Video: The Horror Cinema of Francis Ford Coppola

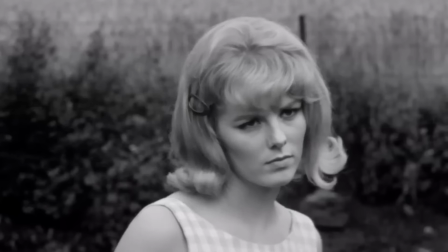16:27 But it's also easy to take this narrative too far.
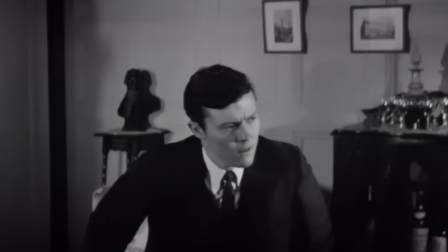16:30 First off, just because Coppola doesn't have a self-insert doesn't mean Dementia 13 doesn't express anything personal.
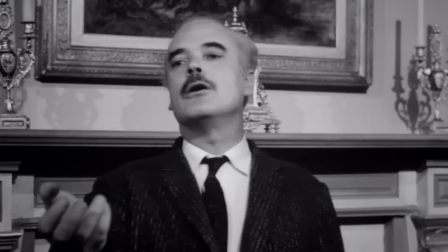16:38 Film historian Peter Cowie has argued the film in fact embodies two of Coppola's dominant themes.
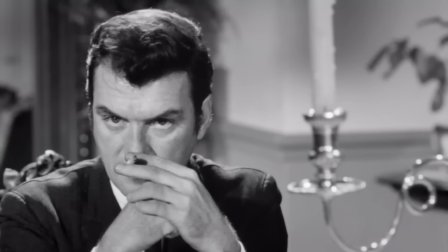16:44 The turmoil within the family, and the perverse sense of loyalty family entails.
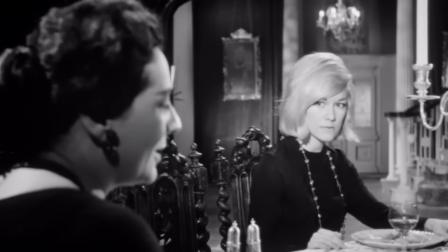16:50 Is it overstating things to say the betrayals within the Halloran family predict the decay of the Corleone Empire?
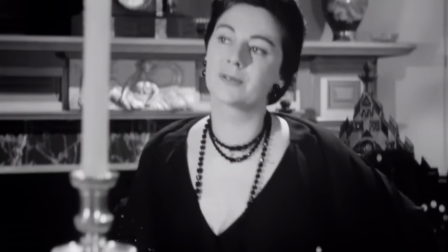16:58 Possibly. But it's certainly curious that, when designing a horror story, Coppola immediately turned to familial strife.
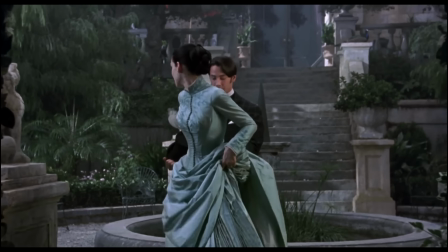17:05 This conflict even reoccurs in his subsequent horror films,
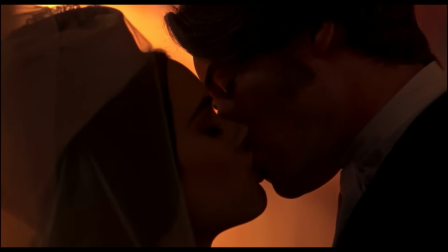17:10 in Mina's twin infidelities to both Jonathan and Dracula, and of course in Hall's fractured marriage and grief for his daughter.
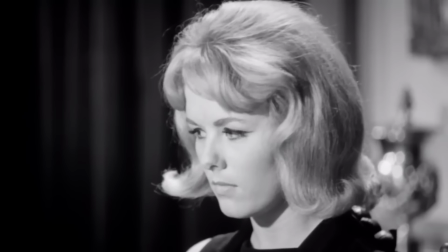17:18 On that note, while entirely coincidental,
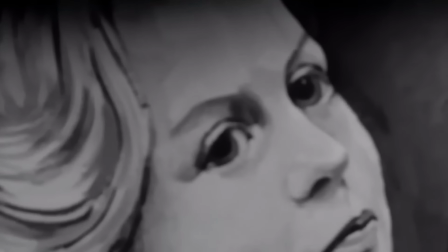17:21 there's still something ominous about the haunting death of the Halloran family being a child who died on the water given Gio's boating accident.
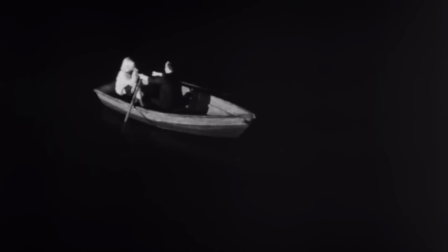17:31 There's something ominous, in fact, that the first scene in the first feature film of Coppola's directorial career is a man dying on a boat.
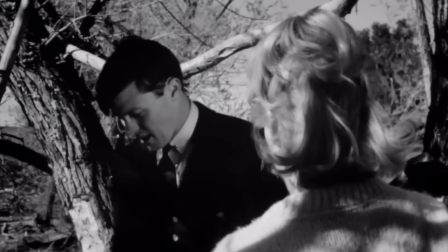17:40 And while Dementia 13's style is mostly just functional, it's important to remember this was Coppola's first feature.
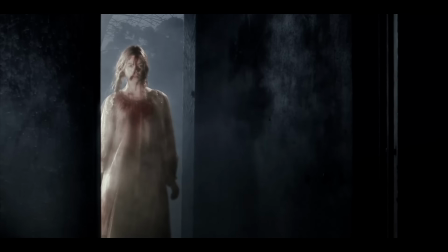17:49 The test wasn't, can I expand my style? It was, can I make a movie?
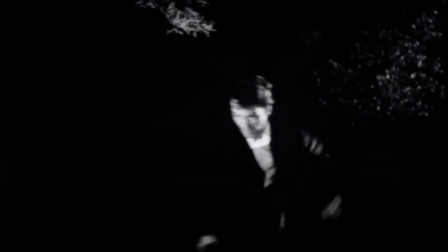17:55 Can I generate suspense? Can I deliver a shocking horror set piece? Can I tell a coherent story?
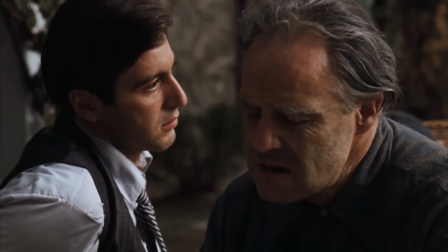18:02 Functional may be faint praise for the director of The Godfather,
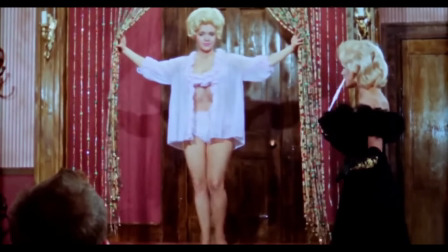18:06 but for the guy who was shooting additional nude scenes for the American release of The Bellboy and the Playgirls, it was a breakthrough.
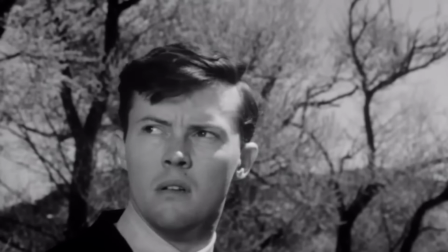18:14 Rewatched all these years later, I wouldn't call Dementia 13 a great movie, but its efficiency is remarkable.
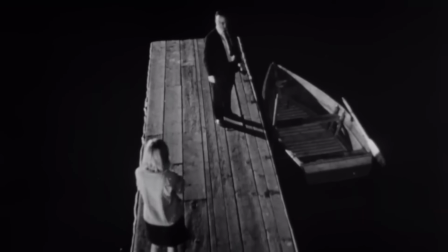18:22 Within seconds, Coppola establishes tension between John and his wife Louise in framing and camera distance,
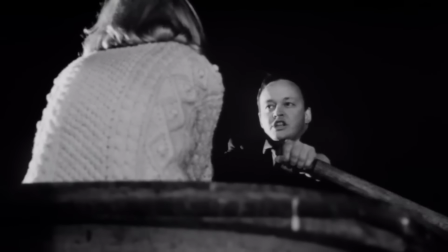18:29 while the ensuing dialogue lays out motivations.
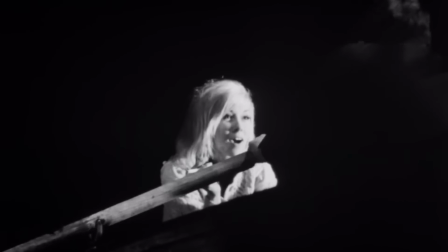18:33 Louise wants her mother-in-law's inheritance, but can only get it so long as she stays in good graces with John.
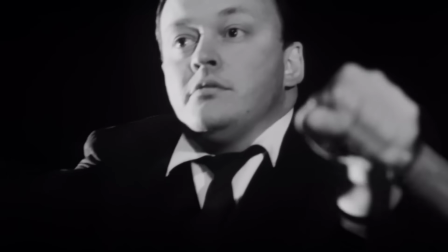18:40 You're only a member of the... If I die before a mother, you're a stranger.
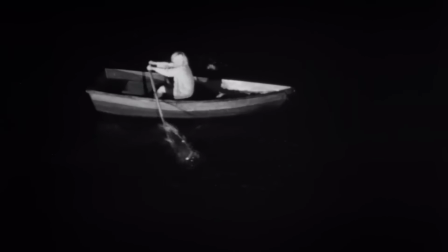18:46 But then John suffers a heart attack, and Louise races desperately to get back to shore before John dies, and the widowed Louise is left out of the inheritance.
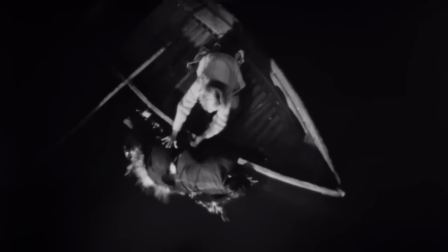18:55 But she fails, and rather than accept defeat, Louise dumps John's corpse in the lake to hide his death.
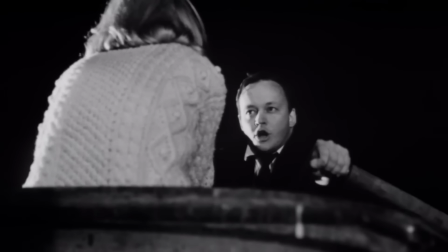19:03 In just under four minutes, we have conflict which also develops plot and character, a dramatic twist,
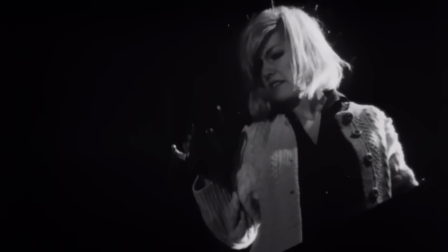19:09 and a violent decision which will propel the narrative, culminating in the ghoulish image of a sinking corpse.
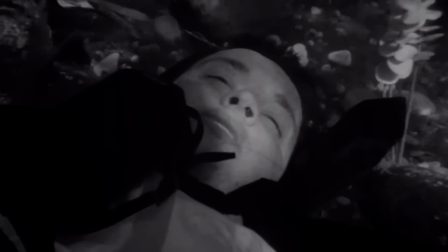19:16 It is a strong foundation for the horror to follow, that also delivers in genre thrills in its own right.
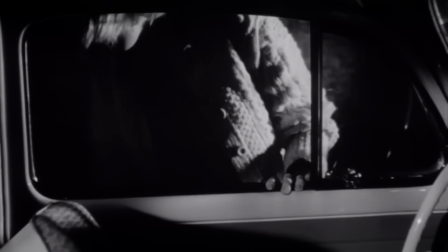19:23 And Dementia 13 keeps up this momentum,
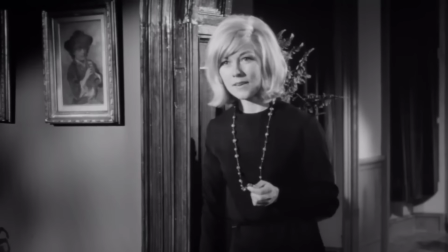19:26 each scene introducing new story dynamics or expanding the characters while occasionally punctuating the action with a shock horror set piece.
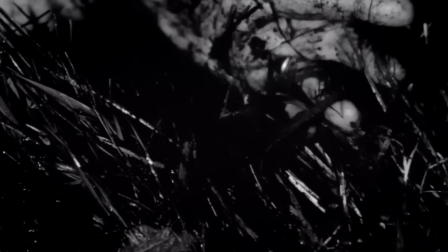19:35 It's not high art, and it's not even exceptional pulp horror cinema.
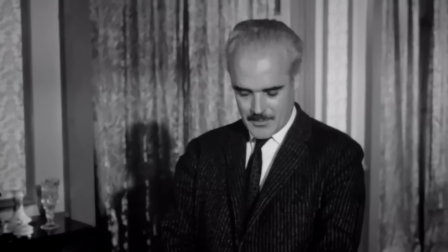19:40 You can smell the psycho ripoff vibes right down to the overly expository psychiatrist.
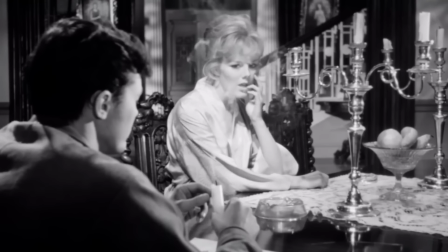19:45 But the film proved Coppola could make a movie,
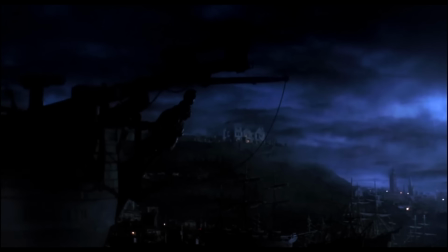19:48 and it's that foundation which eventually allowed for the more formally adventurous and personally rooted horror cinema to emerge in the decades to come.
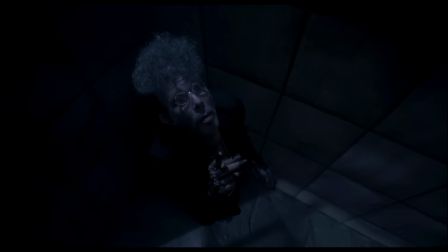19:58 So, we've established that the horror cinema of Francis for Coppola is more than a footnote,
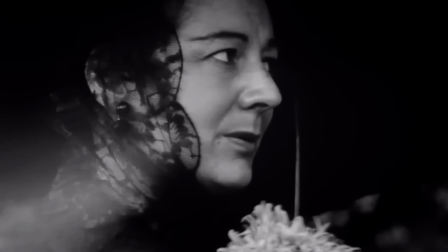20:04 that these works are in fact highly significant to Coppola's artistic development, useful in gauging his craft and themes.
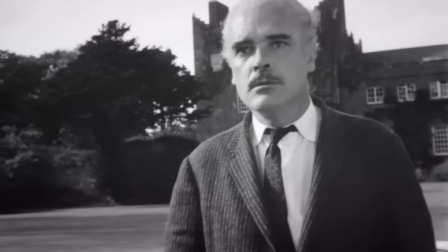20:12 But there's another, simpler question we need to address. Are they actually scary?
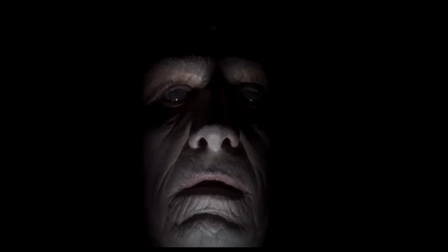20:18 Cause that's what it's really all about, right? Like, we can debate the thin parameters of genre classification,
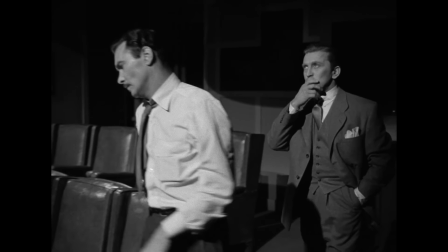20:24 but the ultimate test of a horror movie is the simple one laid out in The Bad and the Beautiful.
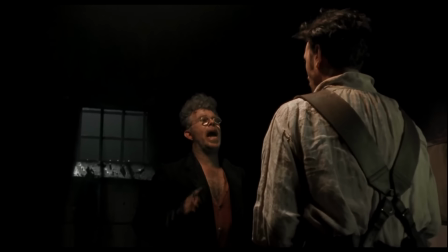20:35 Do Coppola's horror films scare the pants off an audience? That's maybe an unfair question given how subjective it is.
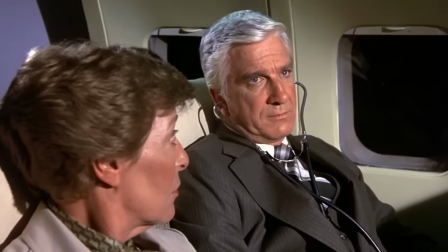20:43 Airplane doesn't cease to be a comedy just because it doesn't make me laugh. So I'll rephrase.
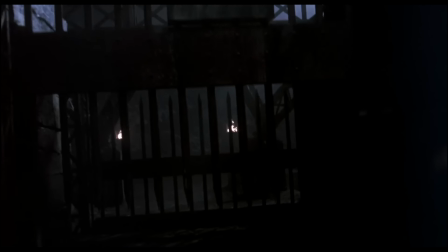20:49 Do Coppola's horror films aspire to scare people? I think Dementia 13 pretty clearly does.
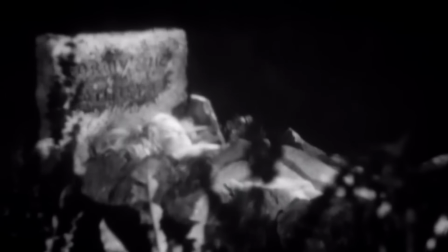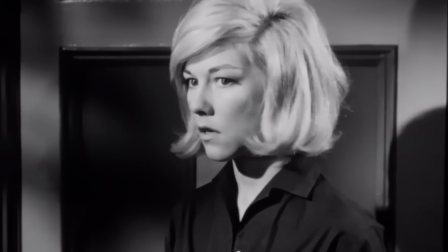21:04 The film successfully fosters audience identification with Louise despite her immorality, and consequently,
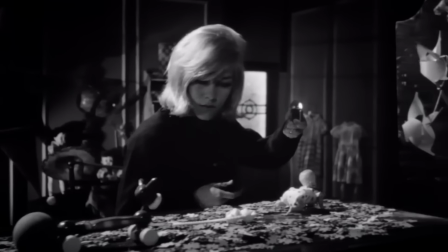21:10 the scenes of her searching the Halloran's mansion are suspenseful, bolstered still by the eerie score and the mystery surrounding Kathleen's death.
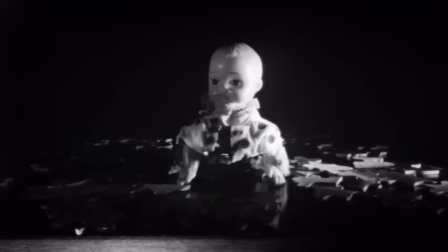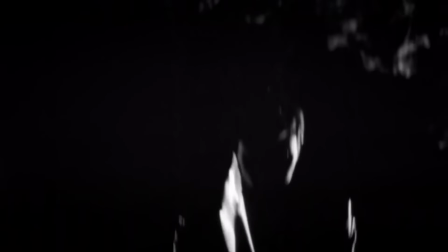21:25 Then of course, there's multiple scenes of a mad slasher, shrouded in darkness, cutting down screaming victims,
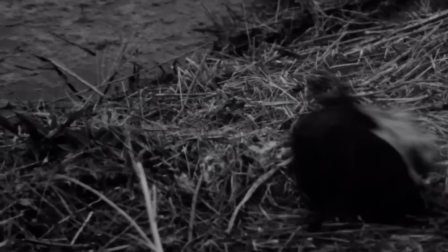21:31 and while not especially violent by modern standards,
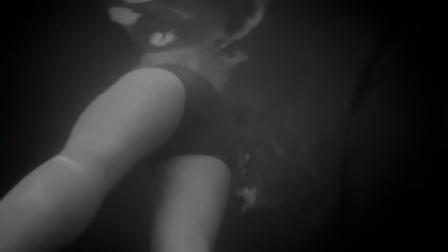21:35 they certainly deliver on the gruesome expectations for exploitation horror in the early 60s.
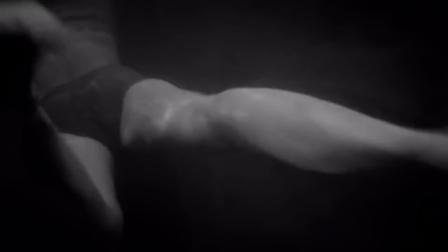21:41 The grisly nature of the film's murders conform to Stephen King's notion of the bad death.
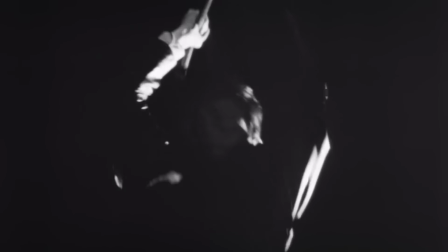21:48 Characters in horror stories don't just die, they are eviscerated in brutal and grotesque ways.
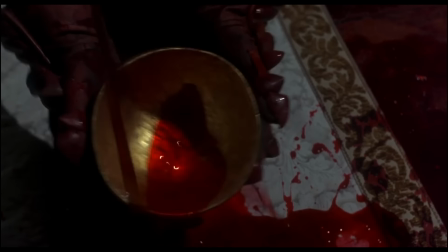21:55 The bad death carries forth in Dracula, which is also far bloodier generally and even includes the off-screen devouring of an infant,
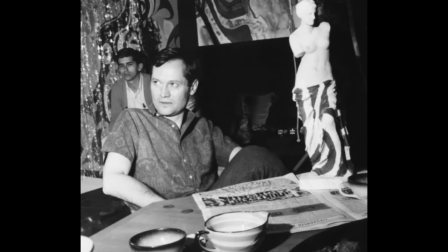22:04 something I suspect Corman would have bristled at in 1963.
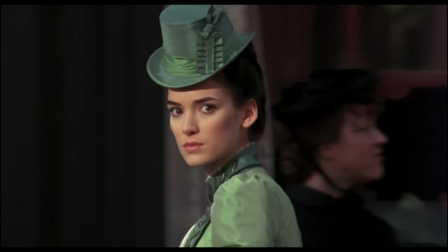22:08 Yet I am less convinced that its intentions are to frighten than I am with Dementia 13.
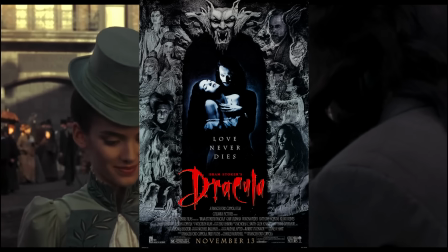22:13 As Coppola himself has said, his Dracula is a love story, and perhaps less scary as a result.
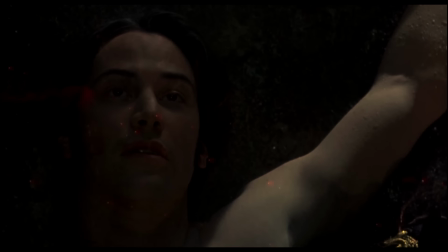22:20 As the film's focus shifts away from Jonathan's powerlessness in Castle Dracula and towards Mina and the Count's mutual longing,
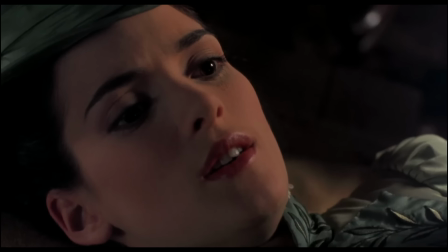22:29 the emotional tenor shifts from revulsion to fascination, and then attraction.
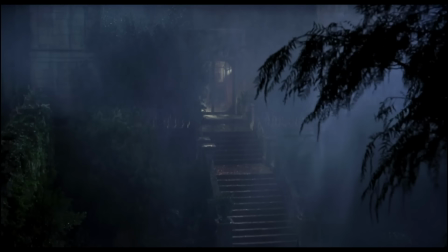22:35 And romance isn't confined to the characters either. the film's immense production value and the undeniable craftsmanship in its
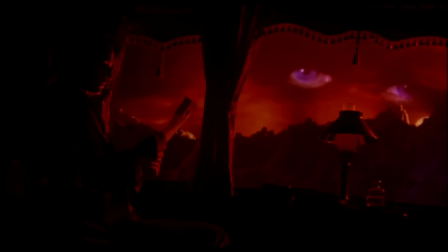22:43 self-conscious visual effects are so grand and so awe-inspiring that the totality of the film is suffused with romantic power.
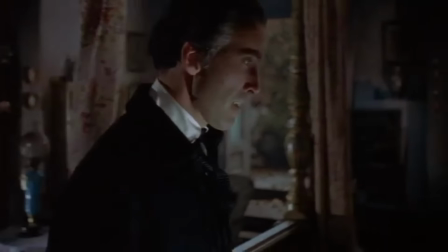22:53 Eroticism is not new to The Prince of Darkness. Film professor Peter Hutchings has described Dracula's appeal as primarily sexual,
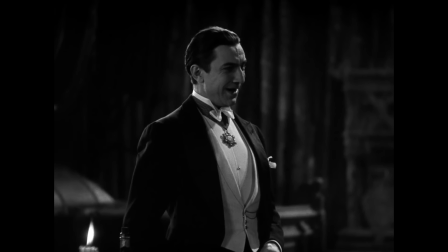23:01 And since Bela Lugosi reconfigured the wretched monster from Stoker's novel into a dark and sophisticated gentleman,
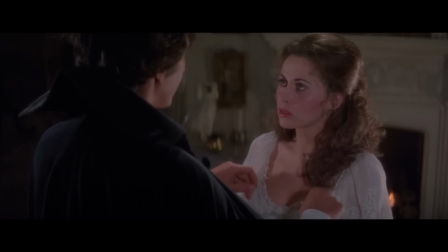23:10 subsequent screen Draculas have emphasized the character's seductive and sensual qualities.
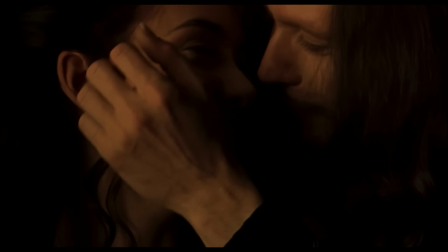23:16 Coppola's films may have represented a culmination of Dracula as romantic figure,
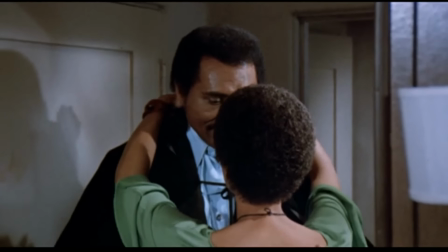23:21 to again borrow from Hutchings, but sexy Dracula was not new.
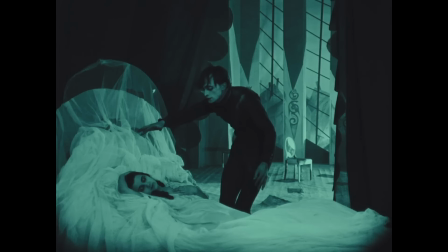23:26 Indeed, horror monsters have been connected to sexuality since the early days of horror cinema, and many consciously evoke fear and desire.
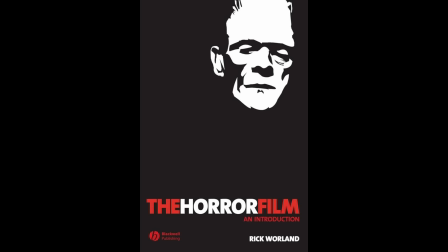23:35 To quote film professor Rick Worland,
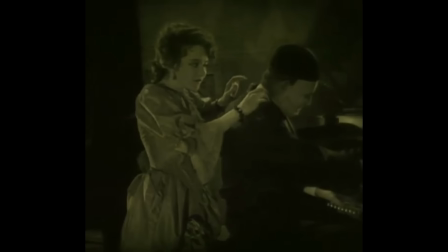23:38 the horror monster is often equal parts repulsive and compelling in the most effective and enduring horror tales.
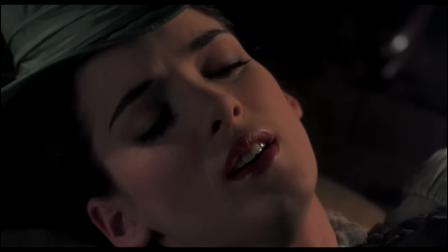23:46 This is the dichotomy Coppola's Dracula zeroes in on, and in doing so,
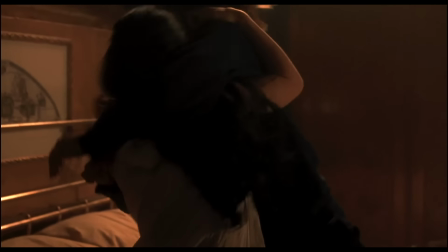23:51 his film highlights the specific horror which comes from desire, of wanting something forbidden and even harmful.
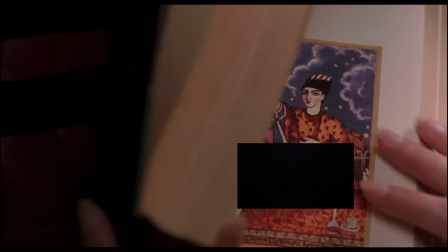23:59 Before Dracula has even arrived in England, Coppola draws attention to Mina suppressing her desires,
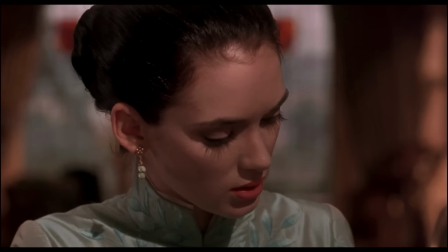24:05 curious about her own sexuality and wants, but unwilling to actually face that part of herself.
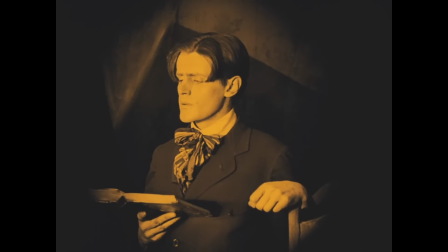24:12 Horror film scholar Bruce F. Kaywin has argued, great horror films don't seek to destroy us,
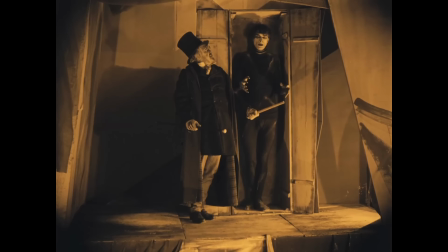24:18 but, quote, to show us something we need to see.
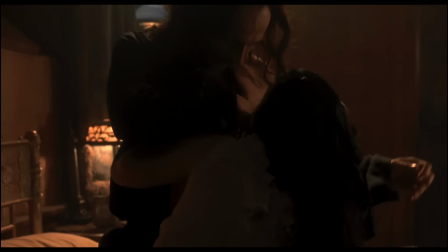24:21 And that is exactly the role Dracula serves for Mina, forcing her to face the desires she has suppressed.
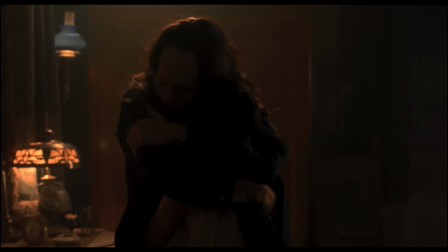24:29 There is a degree of fear in Mina giving herself over to temptation once faced with it, but there's also an undeniable erotic spell.
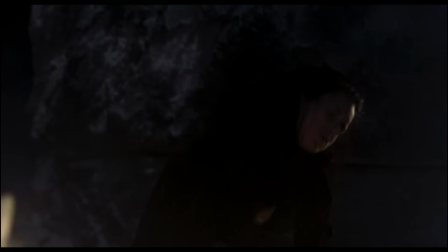24:38 We certainly see the destructive results loving Dracula unleashes on her, and can understand that their love is technically bad.